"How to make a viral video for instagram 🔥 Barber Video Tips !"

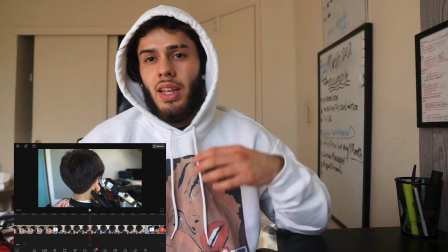You definitely want to incorporate stuff that's gonna serve a purpose, grab the audience attention,
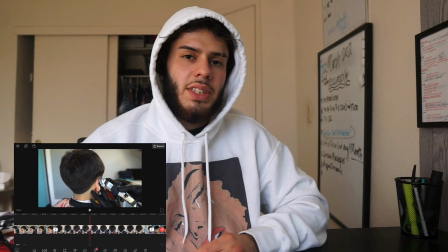and just be relevant to the whole video without wasting any time, and with it just being straight to the action.
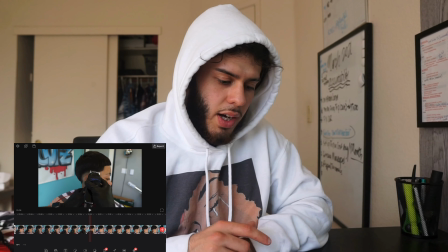So as I keep going, and I'm not gonna just go fully with it,
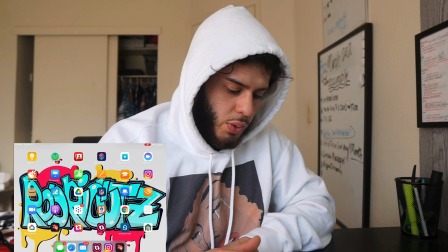what I'm actually going to do is, let me see.
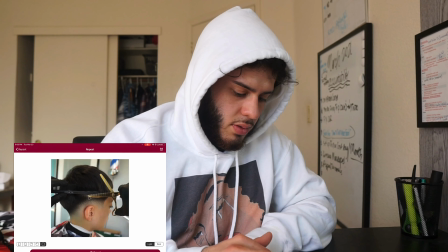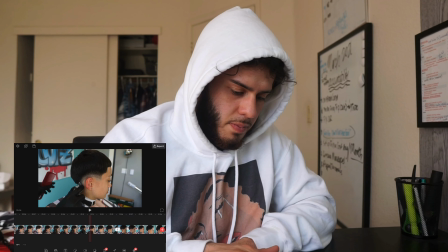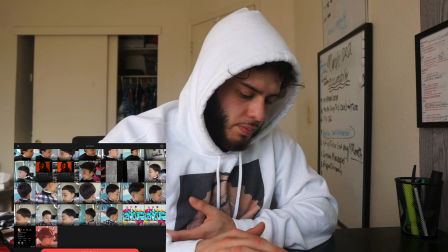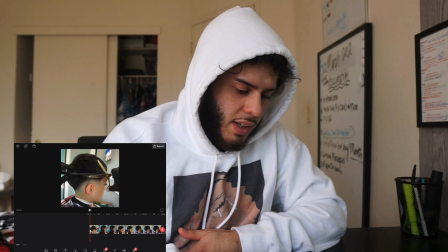So right here, I do have the video that I did edit, and I'm playing with the guards right here.
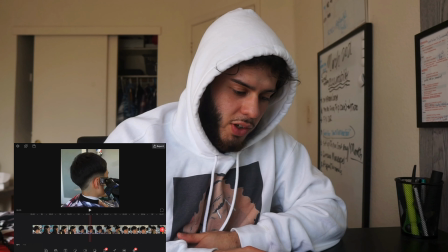I'm trying to show the illusion of hair falling off right there. It's just something different.
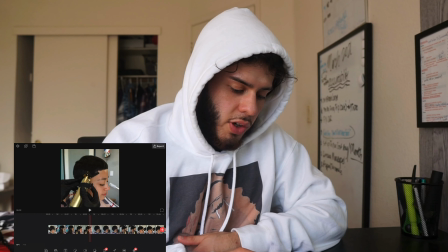Really nothing fell off, but the clipper over comb, since it slid, bam, it slid to the next transition.
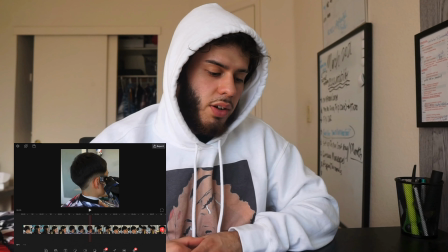And here's the point of where I actually show
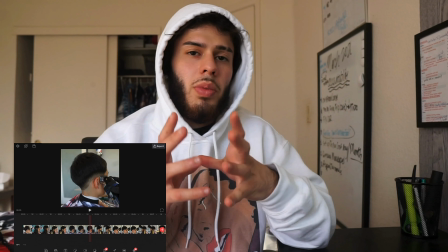just almost the finished product, but it's not.
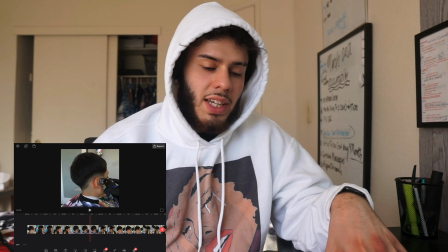It's showing the fade, it's showing how blurry it is already. I just have one more step until it's fully complete, and that's within the 3 seconds.
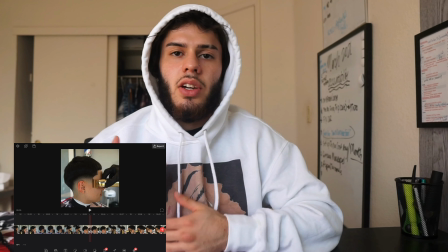Then I'm gonna start focusing on the detail work
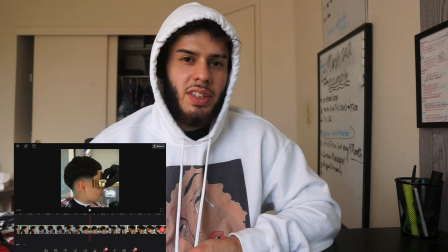rather than the fade itself, because everyone knows how to fade their own way.
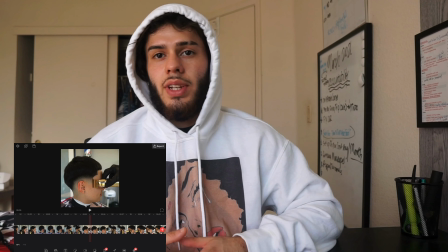Everyone has their own unique way of fading.
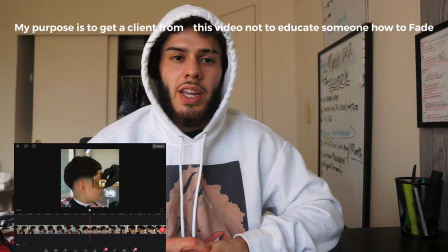So I'm really not trying to teach, I'm just trying to showcase and show how I finish off this product.
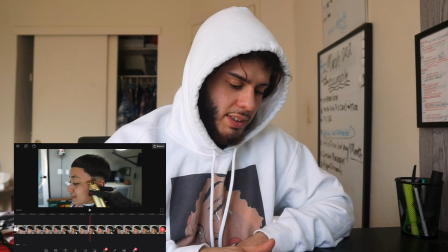So bam. So now when it came to editing this design, I just wanted to show and highlight certain areas.
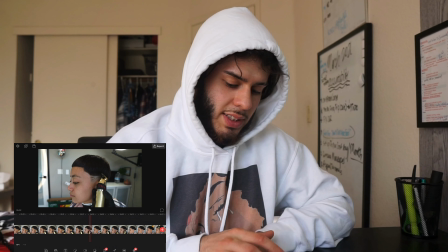I actually did record me doing the whole design itself, which it took 6 minutes, which is pretty fucking long.
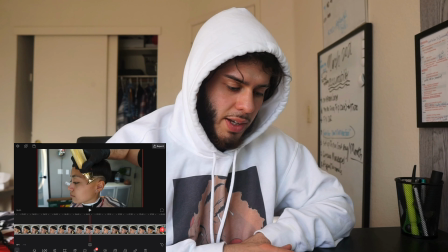But right here, I was just gonna grab little clips that's gonna show before the design,
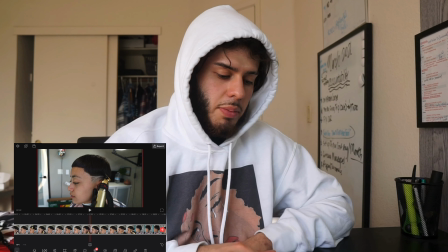me doing a piece of design, and then touching the design up. Another key thing is to show the haircut itself.
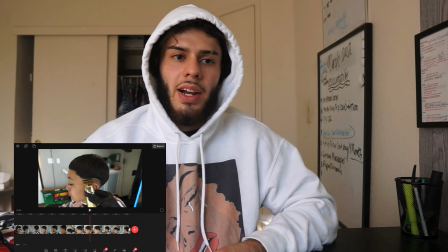There's some videos that I see that it will show the haircut for like 1 second, and that's the only thing.
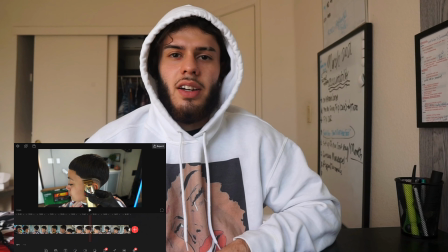It's one side of it, or it's you know, it's just way too quick.
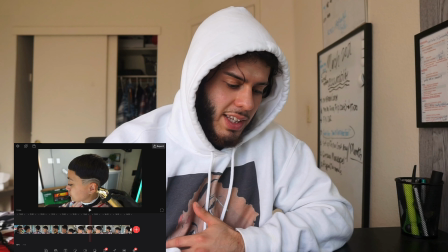So for me, I actually like to show that I was like detailing it at the end, even though it's like perfected to where the cut.
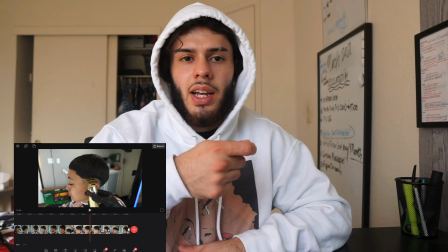It was the cut itself. I just go in with the trimmer and I kind of trim around it and like show that I'm detailing it,
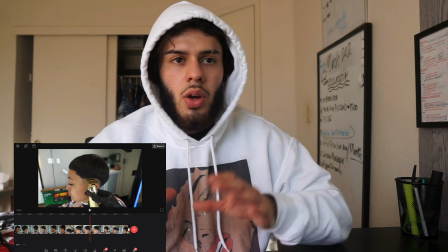and it's a way to show the fade without it just being the fade itself.
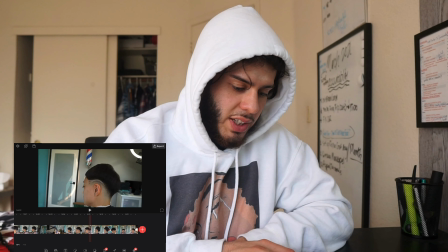And then when I actually do finish the cut, I'm gonna get my finishing clips as of like right here,
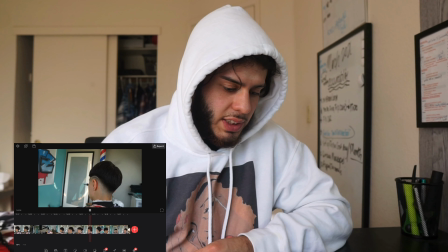and I'm gonna just show a whole 360 of the cut itself so they could
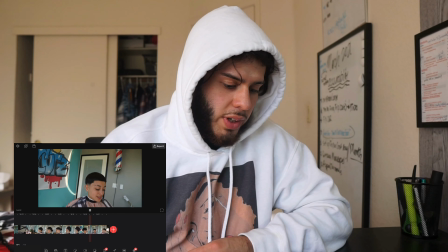get a full angle and a full range of what the cut actually look like.
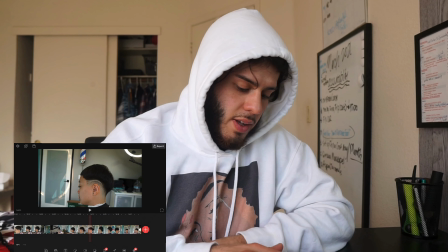And that's what's gonna end my video. What I do like to do right here is I'm gonna go add,
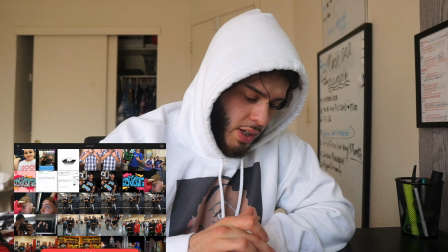and then I go to my logo, and bam, I'm gonna add my logo.
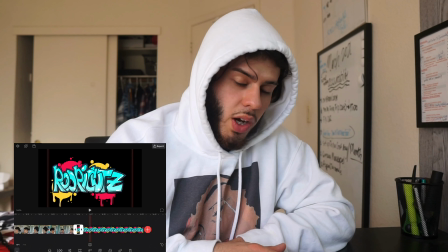I'm gonna duplicate it. I'm gonna size this down to under a second, and then right here I'm gonna click mix.
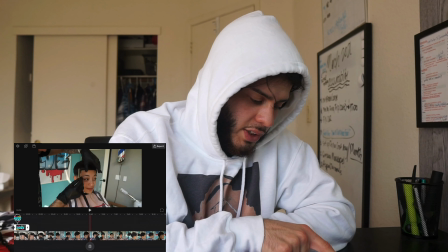And right here, all I'm doing really is just watermarking my video.
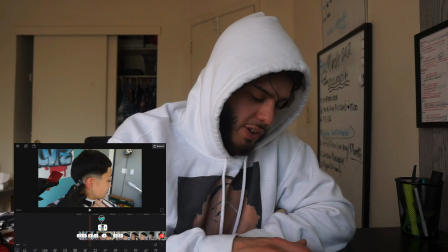So if it is on the explore page, or if there's a repost account and they repost it,
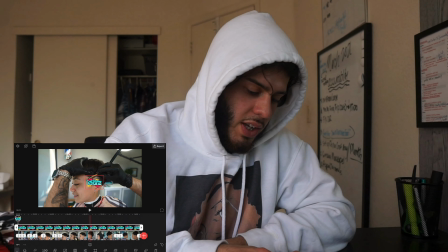all it's gonna do is have my name right there on the bottom.
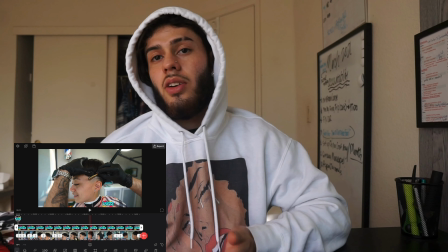So when someone does see my video and they don't know who I am, bam, they could see that right there,
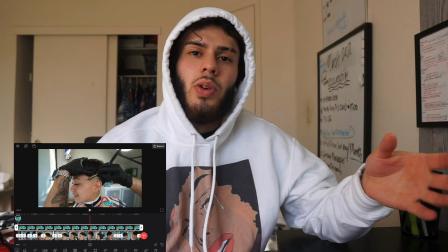and automatically they will know who that video is from, or they start to get familiarized with it.
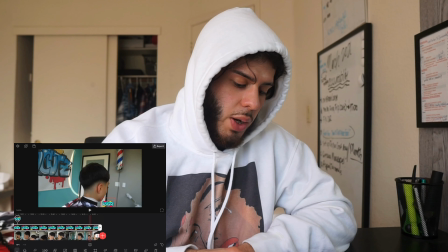Especially at the end of the video, as soon as it ends, I want to end it and bam, show who it was produced by.